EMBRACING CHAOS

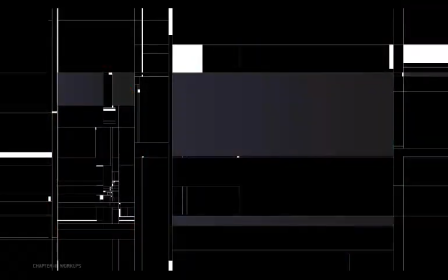[12:24]
And the contrast in scales is supporting that. There are a lot of small scale elements packed into this space and relatively fewer large scale elements in this space. High density, small scale. Low density, large scale.
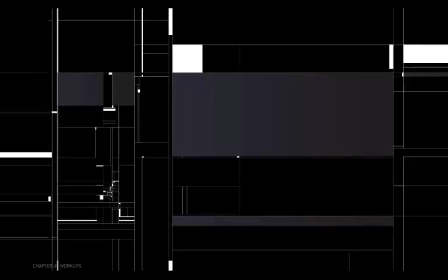[12:41]
But for this to work the best, it's great if that's also true at other levels of zoom.
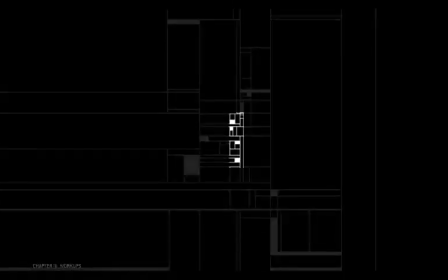[12:47]
For example, over here, clearly this area is denser relative to this area, or relative to this.
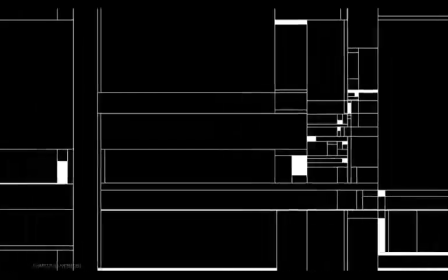[12:54]
And the relative scales are kind of apparent. Even if you take a simple section like this, there's not an even smear of elements.
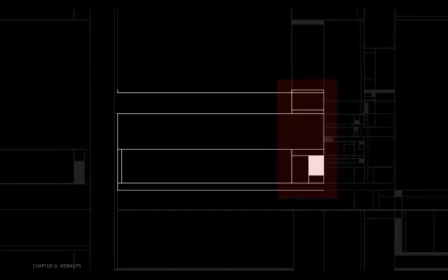[13:02]
Again, in relative terms, most of the action is packed over here. Same is true here at this level, and at this level.
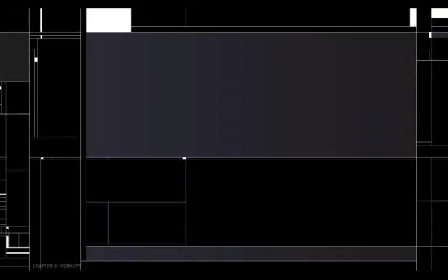[13:10]
If this at all reminds you of fractals or of why the golden ratio is nice, you're probably onto something.
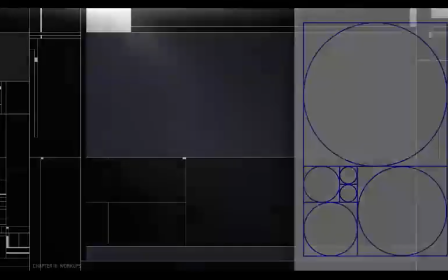[13:16]
But simply put, scale and density are closely related.
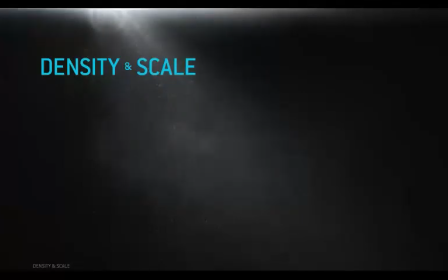[13:21]
They're not synonymous, but it's pretty easy to work with both at the same time.
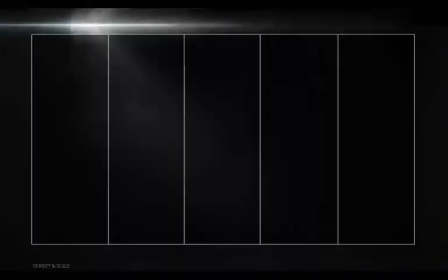[13:27]
If you've got an even smear of stuff and you push some of it together, what do you get?
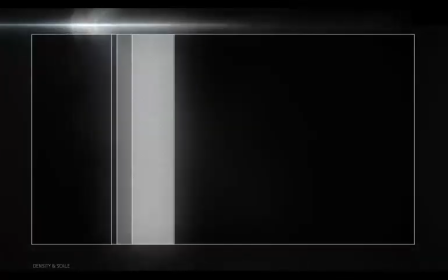[13:32]
Big stuff versus small stuff. High density versus low.
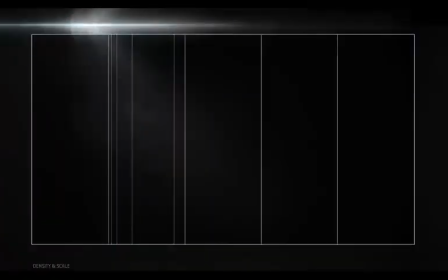[13:37]
In this example, it's intentionally ambiguous which shapes are positive space and which are negative. Do you see the dark squares or the bright lines? Well, actually, they're both important to the eye. Now, the lines didn't change in scale when we squeezed them together. They got more dense.
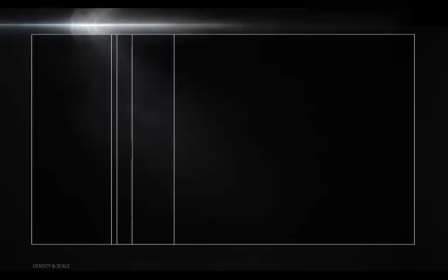[13:57]
But the relative scales of the squares did change. Increasing scale or density, you kind of inherently get contrasts in scale and density. And then maybe you get a pizza party. I don't know, whatever you want. It's okay to treat yourself.
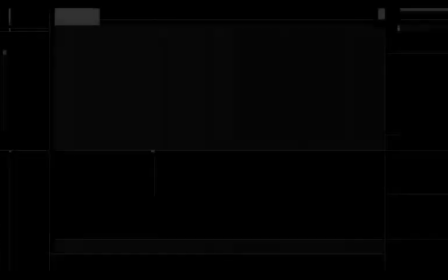[14:14]
So that was a rule I tried to adhere to and play within while building this out.
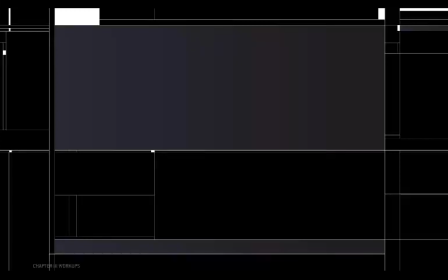[14:20]
Trying to create contrast in density and scale, no matter how you crop it or where you look.
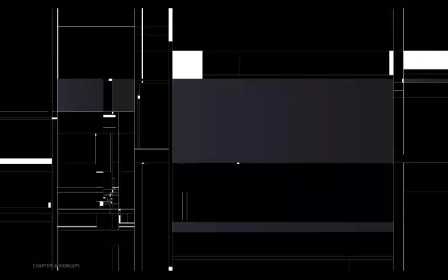[14:27]
When we zoom all the way back out, maybe you can see a little better how that plays out in different ways at different levels, and where it's succeeding and maybe not succeeding so much. This was an attempt at really playing with that idea, but in general,
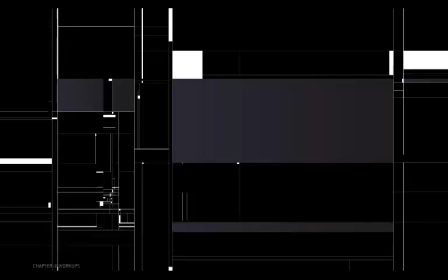[14:41]
it can be really helpful to think about how the basic contrasts play out at different levels of zoom,
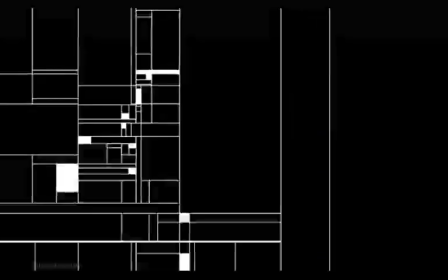[14:48]
from the whole frame down to little bits and pieces. Although it does mean managing lots of things at once.
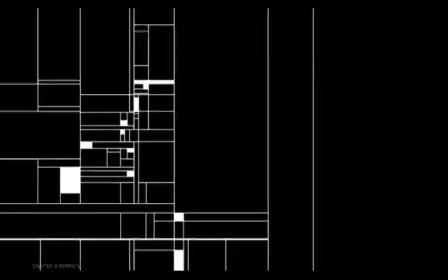[14:55]
and all the while thinking of the whole even while working on a small patch of it.
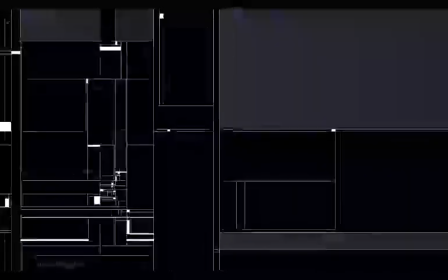[15:01]
Density and scale can both be really intricate challenges if you want to tackle them.
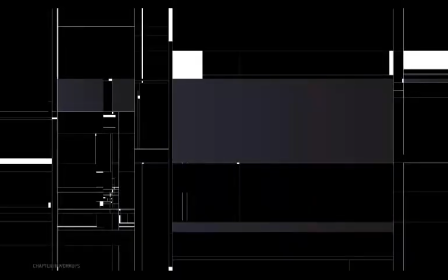[15:06]
Balancing out how much of any given contrast to use in general can be an interesting puzzle, and the result of figuring out those little puzzles can be really beautiful.
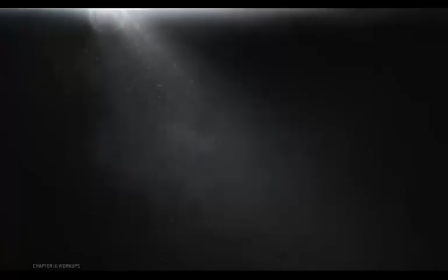[15:16]
Let's also have a quick tangent about our sixth and final dimension of basic contrast.
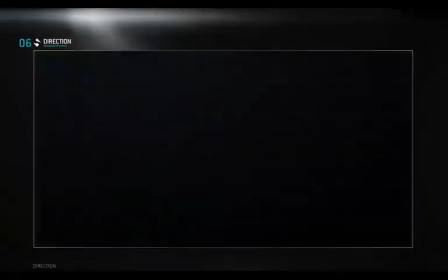[15:21]
Direction describes the orientation or direction of the individual elements involved.
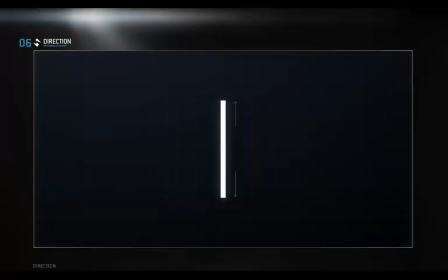[15:28]
This doesn't seem to have a direction, but this kind of does, and to some degree, so does this. Now this does for sure, right? In this case, scale and value are helping to indicate direction.
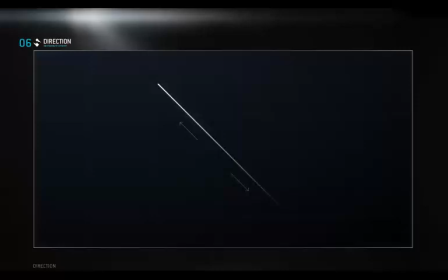[15:43]
Scale and value are pretty useful here, but any way you can indicate a line or orient something or differentiate one end of an element from another will start to convey direction.
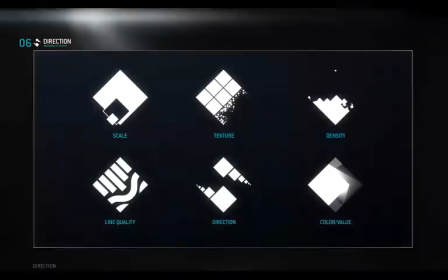[15:55]
So any or all of these dimensions in combination can help define and strengthen the direction of an element,
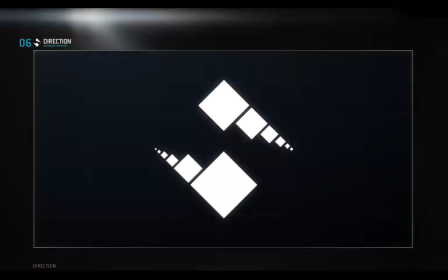[16:02]
or of groups of elements. Changes in scale across multiple shapes here are generating some direction, possibly lots of directions, depending on the context and how you see it.
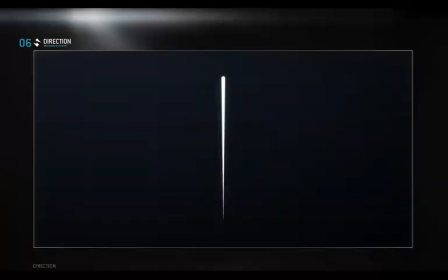[16:15]
And that's pretty useful for directing attention or even doing basic stuff like contrasting or differentiating similar elements from one another, or setting up movement. So how is direction different from movement?
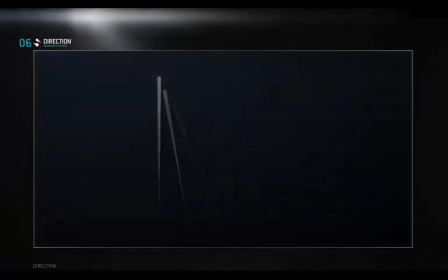[16:29]
Well, it's not a super critical distinction to make, and there's definitely some gray area, but we think of direction as a quality of some elements that
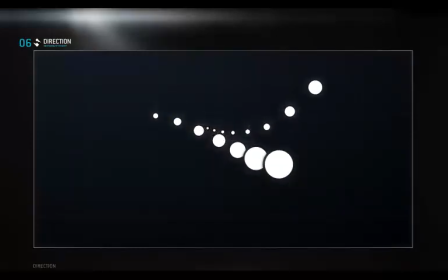[16:40]
can be contrasted with other elements or sets of elements.
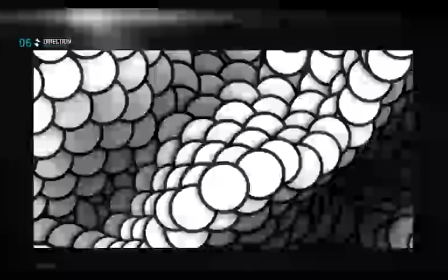[16:44]
Whereas movement really speaks more to how the eye is being guided around the entire composition, the sum total.
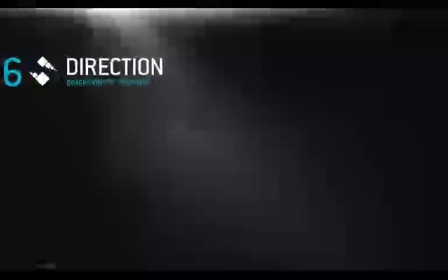[16:53]
Where you have elements with coordinated direction,
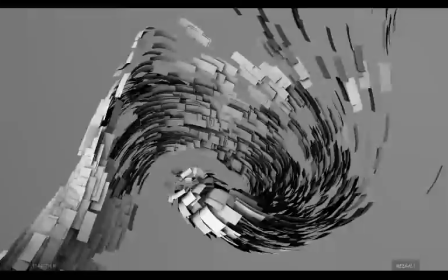[16:56]
you're probably affecting the overall compositional movement because direction is one more way of suggesting to the eye which way it should go.
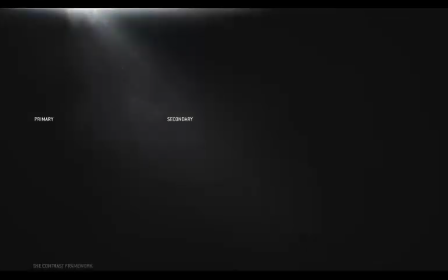[17:06]
Having gone through them all now, hopefully it's clearer how each of these primary dimensions are qualities we can see contrasted between elements or even within a single element. And that we certainly can talk about these higher level qualities when looking at small groups of elements,
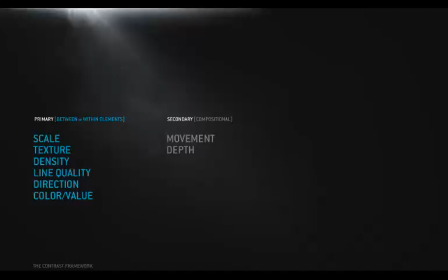[17:23]
but they're really more useful when thinking about the composition as a whole. And I mean useful in that none of these are rules to be followed. Like you can talk about depth on the very small scale when comparing two individual elements.
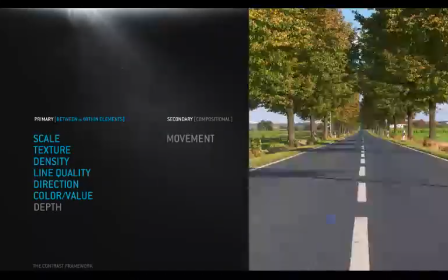[17:38]
It can even exist within a single element. And the reverse is true.
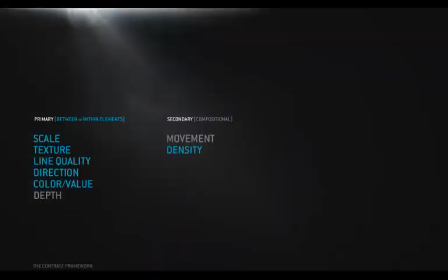[17:42]
You can easily talk about density as a global quality as it pertains to the overall composition.
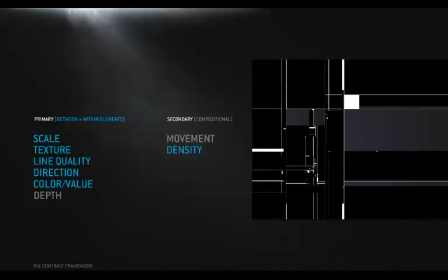[17:50]
The way this framework is set up is as a really good foundation for thinking about how things relate to each other on a formal level and how that informs the composition.
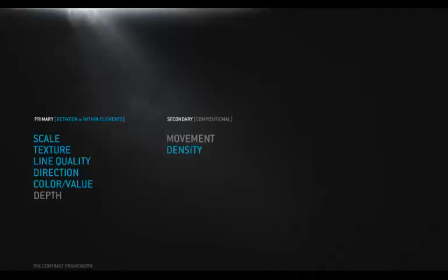[18:01]
So if you see parts of other frameworks you want to incorporate, or it makes more sense to you to scoot these things around a bit, that's totally fine. Primary, secondary, whatever-ary. The value of this whole strategy is that it gives you the power to see, in concrete terms, what's really going on visually.
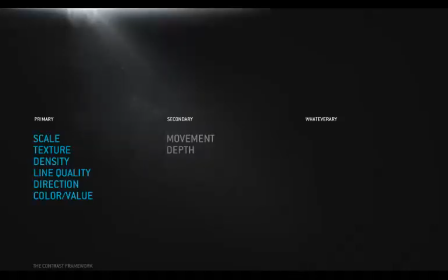[18:20]
Getting really good at seeing these things is like laser vision. You can easily figure out how and why your imagery is succeeding or falling flat, and then more easily figure out how to make it better.
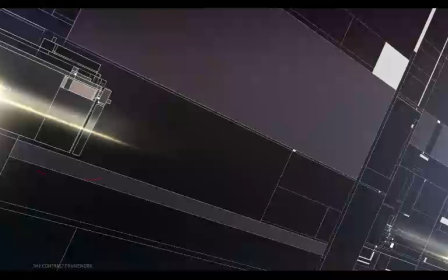[18:33]
Obviously, there's strong movement from here to here because several things are reinforcing it.
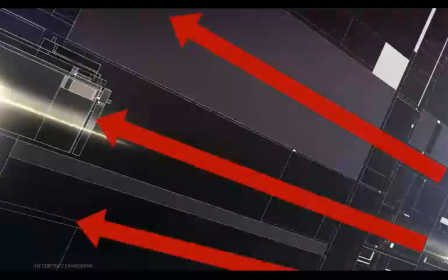[18:39]
The direction of these lines converging down here, and the shapes they make while they're at it,
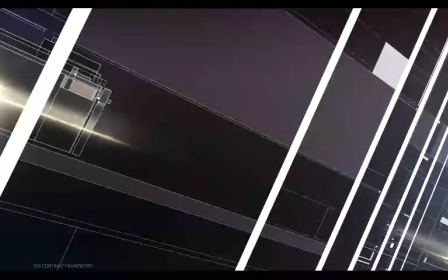[18:44]
which are generally decreasing in scale, all toward an area of relatively much denser activity.
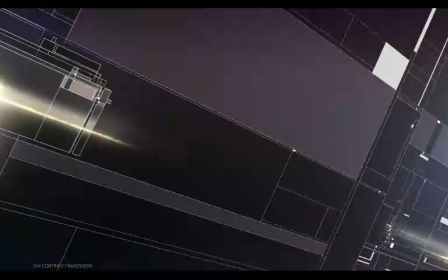[18:52]
All of that really draws the eye. Plus the more unique elements of these bright sort of glowing lines also pointing to the same area. All these individual things are indicating direction and collectively create overall movement. And an example like this is kind of straightforward to make.
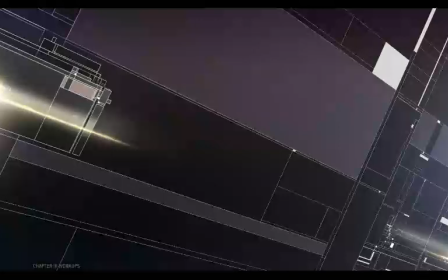[19:11]
It just takes laying it out relatively early on so that you have a target to aim for as you use the various contrasts to continue building it out. For something illustrated like this, trying to shift around where it's dense and where it's not,
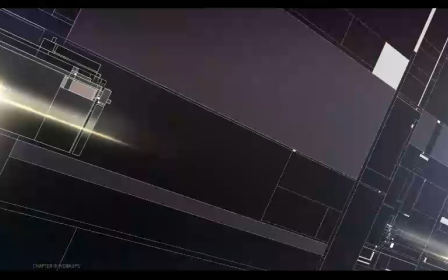[19:25]
or edit some coherent movement into existence later by changing the hundreds of elements you've laid down already is kind of a pain. So knowing to consider things like movement and density right from the start is huge.
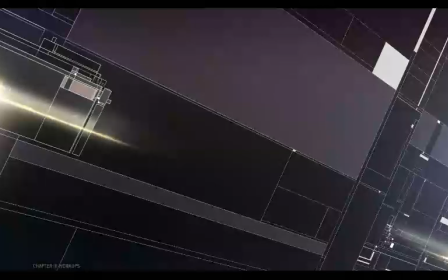[19:40]
Also, once you figure out what you're generally trying to do, of course you try to build it smartly so those pains don't become total nightmares.
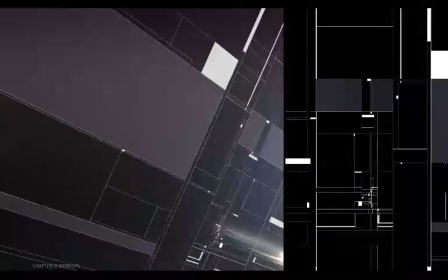[19:48]
I built most of this in Illustrator, not only because it's easier to draw squares that way, but also because I can paste the result into Photoshop as a smart object and then skew it into perspective. And then if I want to change the drawing, I just open up the smart object and edit the unskewed version, which is about 1,000,000 times easier.
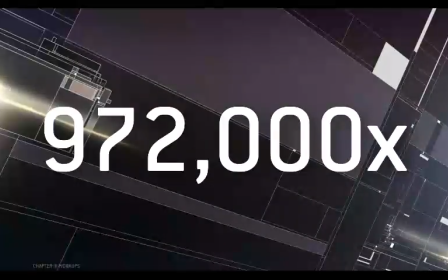[20:08]
It's actually 972,000 times easier, but I'm rounding up. So there's plenty of work to do here,
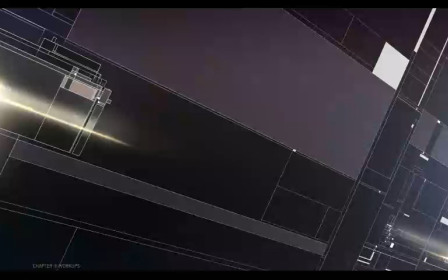[20:13]
but some of that work is actually in simply planning ahead to prevent it from becoming an unclimbable mountain of trash. So this strong overall movement is pre-planned, but I tend to think it would be kind of boring if everything were pointing the same way.
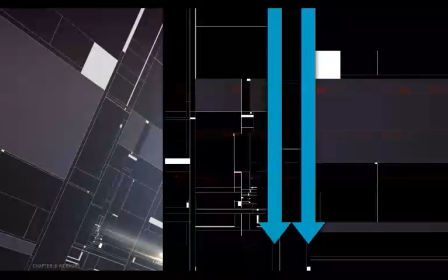[20:29]
So this 90-degree contrast in direction is introduced here with some vertical shapes.